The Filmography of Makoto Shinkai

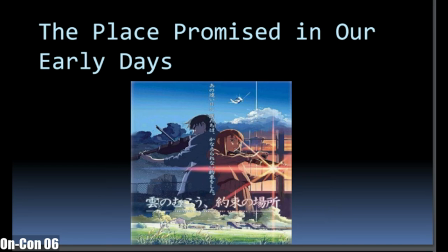Sci-fi plots take over to have the girl transported to another dimension incidentally, as part of a sci-fi experiment, and the boys then have to work together to fly into the militarized zone into a
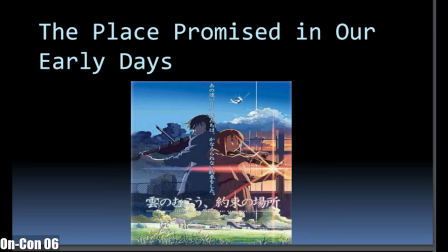extra-dimensional tower to try and get her back. Yeah, this is one of those films that Shinkai's flaws start appearing bit by bit. First of all, the plot is extremely hard to follow on something like a casual or initial watch through without some kind of supplemental material like a Wikipedia article or something like that.
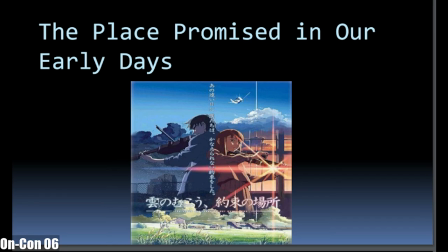Second of all, the characters, while there is a lot of emphasis on character relationships in the movie, the character personalities themselves, which has been a main criticism of Shinkai up until about Your Name and,
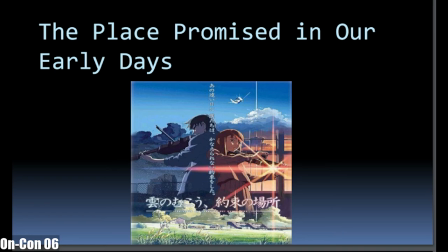well, I guess and up until the Garden of Words or so, when he started to get a little bit better bit by bit, they are almost kind of sort of like blank slates. And now I'm not saying that this movie is not worth a watch. It is definitely worth a watch, especially because it is his first
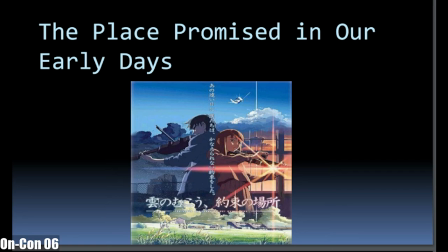feature-length film that he worked on with a actual team behind him. So the evolution is very apparent, especially if you're just going straight from Voices of a Distant Star to The Place Promised in Our Early Days.
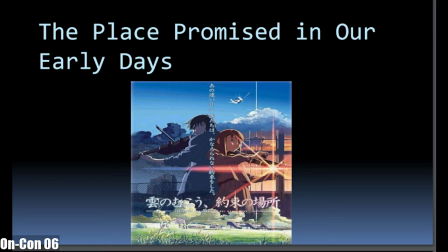There is a lot to be gained from seeing how Shinkai has improved his craft immensely in just a few years. I can see that argument that the characters are a little more like Greek archetypes in a play than they are kind of
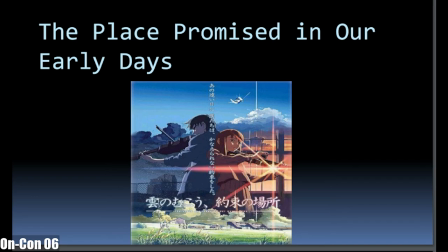fully realized characters, but it kind of definitely serves as a function of the story and gets across the emotion, and he communicates so much through his visuals. Let's move on to the next.
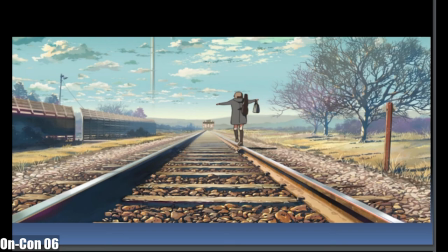So, as you can see from the visuals here, he interjects metaphor into his shots. That big vertical line in the distance is a
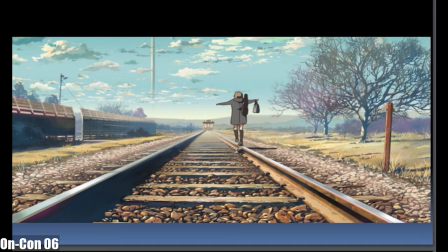kind of extra-dimensional tower that the Soviet Union is building. Science stuff happens there. Yeah, it's also representative of the distance that they have to travel to get to their goals.
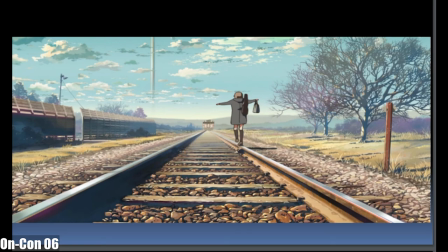Because it is, they can see it, but it's not a thing they can get to easily. So in this shot, even while they're young, it foreshadows that the characters are slowly walking towards that kind of goal or destiny through this kind of blue sky.
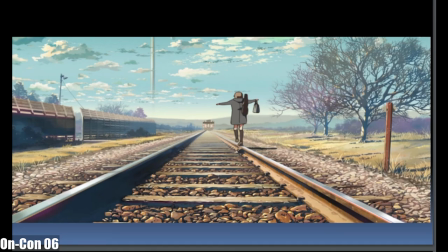Yeah, in the foreground, middle ground, background, Shinkai is very, very good already at communicating extremely close and extremely far distances, as it looks like the train tracks are almost coming out of the screen towards the viewer.
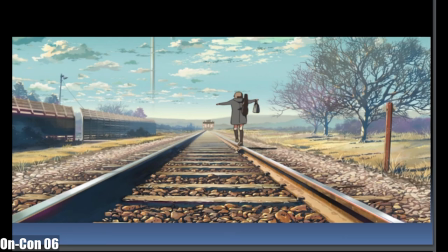And it much, much more polished look, not just in image quality, but just in the crispness of the image and the colors used. And this is also, like Alan said, indicative of his love of sci-fi,
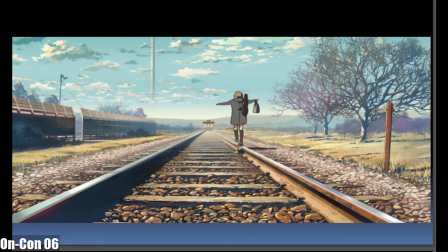which he has pretty much the traditional sci-fi author influences like Asimov and all of that stuff. And that, I think that kind of stuff fascinates him, but he mostly uses it as set pieces or settings.
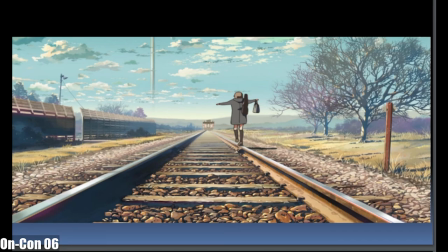And Voices of a Distant Star was a very convenient way for him to put a lot of distance between his characters.